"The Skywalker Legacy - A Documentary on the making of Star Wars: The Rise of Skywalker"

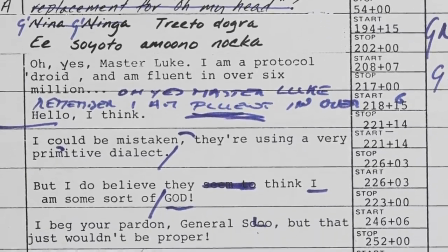37:30 But in the original, it had said the chances of successfully navigating an asteroid field are 3,725 to 1. And he changed it and got rid of the 5 because the rhythm was better. Yeah. The way that it ended up in the film.
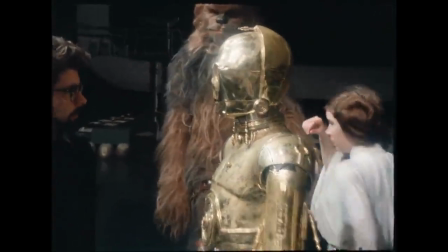37:43 You know, on the other shot, when I says to Artu, you know, come on, let's go. Yeah. I've already seen them, so they ought to be kind of in the doorway.
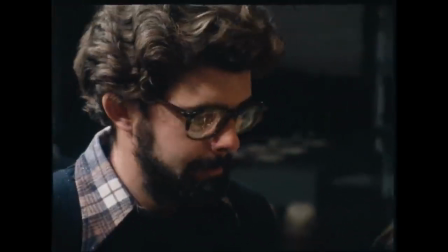37:51 Yeah. I don't know how you're going to cut it, but that'll end up as a little tricky.
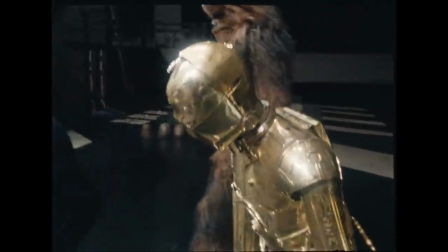37:56 You just throw it all away. You cut me out of this, make it easier.
He has a way of tilting his head or raising it back that's, it says more probably than a person would do.
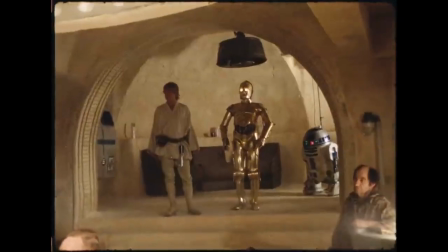38:09 The face itself has no expression, but I find working with Tony Daniels, who plays the part, you read expressions into that face.
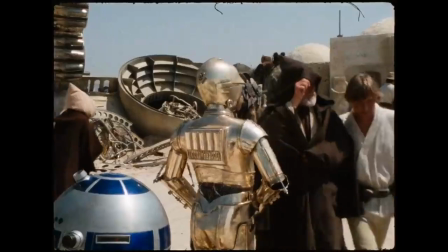38:18 To me, he has an incredibly mobile face. He looks quizzical, he's when he's in danger.
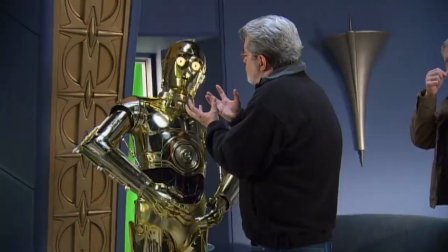38:24 I can't stop myself making all the faces and smiling or frowning, looking worried. Even though I'm way behind something, nobody can see what I'm doing. But for myself, I'm doing all the actions. And people come up and they take the face and they say, oh, I'll try this on. And they put it on and they take it off again because they can't bear it, you know.
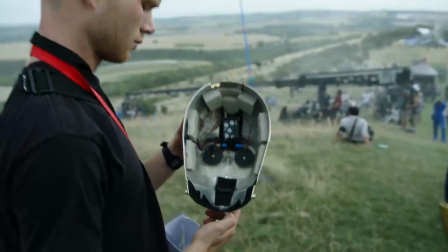38:43 I don't know, there's something wrong with me that I can put up with it. What do you think? Would you put your head in there?
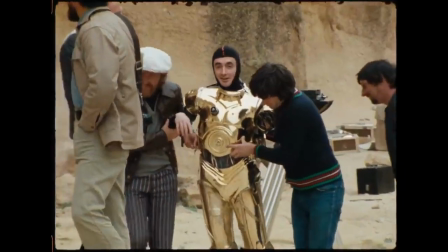38:49 Neither would I. I rather love 3PO. I think he's a nice guy.
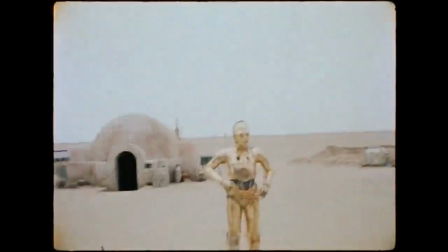38:53 I think he gets a rough time, but that's part of the magic of it.
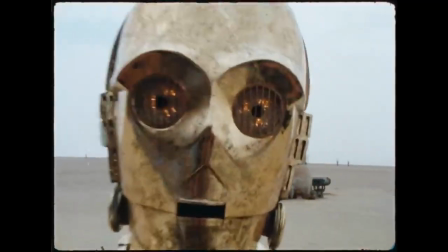38:58 I remember at our cast dinner where everyone had started reading the script and Anthony hadn't read it yet. So he kept hearing from everybody, oh my God, 3PO's role in this film.
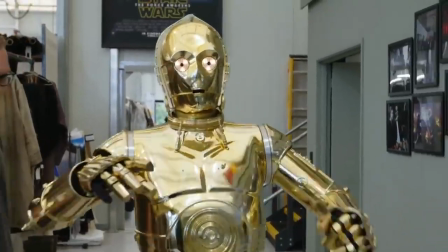39:12 Suddenly 3PO was part of the team again. Not since really the very first film had 3PO lived such a full life. It's been gratifying to give Anthony a role that was bigger and to really let him go along on the adventure, because he has been along on the adventure since the beginning.
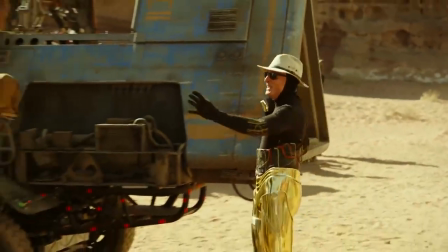39:29 I made it. Come on,
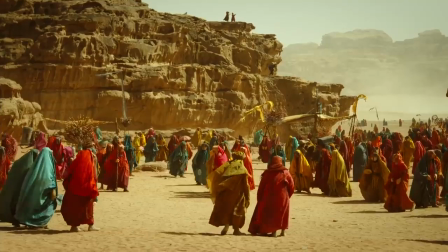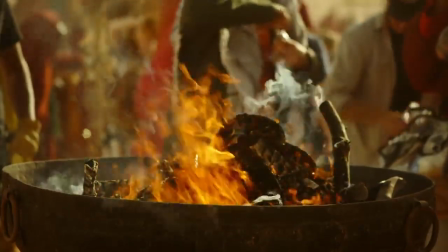thank you.
Start shooting the Festival of Ancestors, which is truly insane. I've never seen anything like this before.
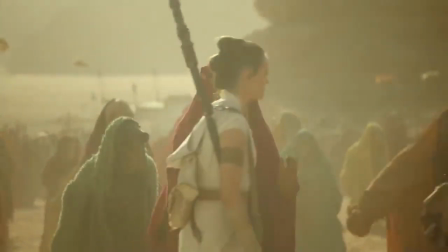39:51 And the amazing thing is, that's literally the line in the movie that Rey says.
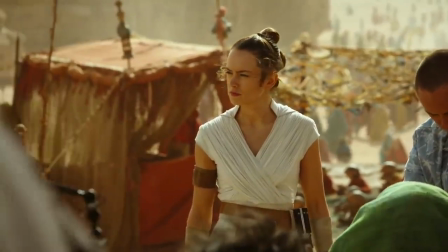39:56 When you think about Rey's journey through these films, she hasn't seen a lot of joy.
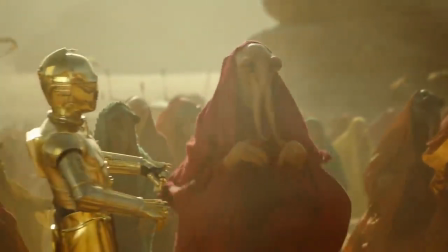40:01 She has only seen the hardship of growing up as an orphan, and then she's seen war.
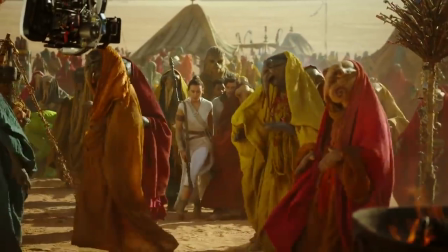40:11 And the point of Persona, the world that we discovered and created in Jordan,
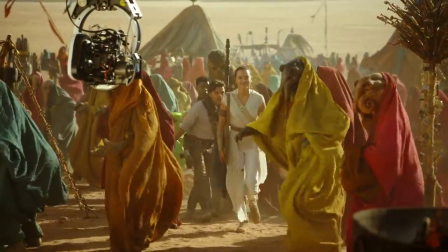40:16 is for her to see celebration and abundant joy. The Akiakis were actually a design that happened quite early.
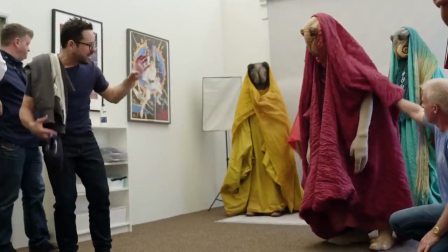40:28 But if you bend over and do this, you keep your arms long, I start to not quite understand mm-hmm. what the yeah. body oh, shape is.
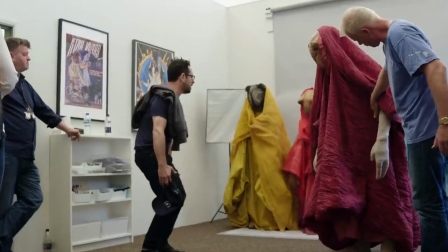40:34 You know what I'm saying? Mm-hmm. Yeah. Okay. So if you guys wouldn't mind all just bending your knees and keeping your arms long, you know, and maybe move your head forward a bit, you know?
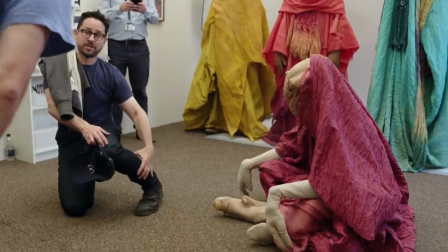40:42 Yeah, that's kind of cool. Maybe if we did have some prosthetic legs to kind of see for a couple hero yeah. ones.
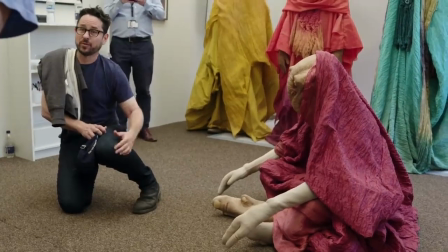40:48 Yeah. And the legs weren't so just human legs with stockings, but like, we changed the anatomy a bit.
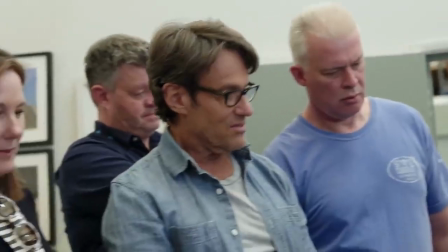40:55 Yeah. That could be actually interesting. Yeah. And if we just saw one or two, you'd be like, I get all of them.
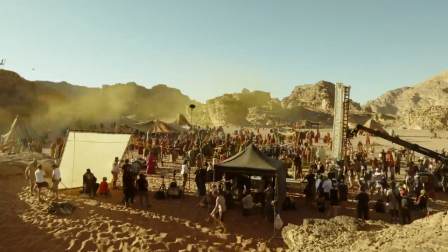41:01 There's a few lines in the script that hint at what this might be. And then when we begin obviously talking with JJ, we begin sketching ideas out and coming up with something that's you know, feels like it may be a desert creature that doesn't feel misplaced here.
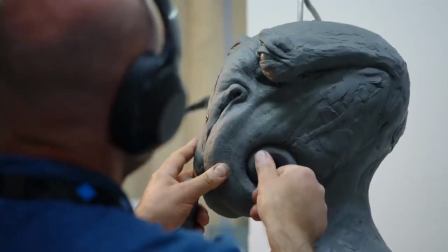41:17 Baby rhinos, things like elephants, all these things are quite good creatures to look at.
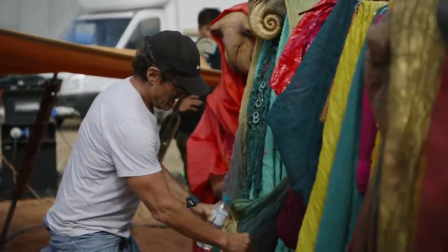41:25 And obviously with Michael Kaplan and costume, when Michael started to engage them, the shape becomes a little bit more understandable.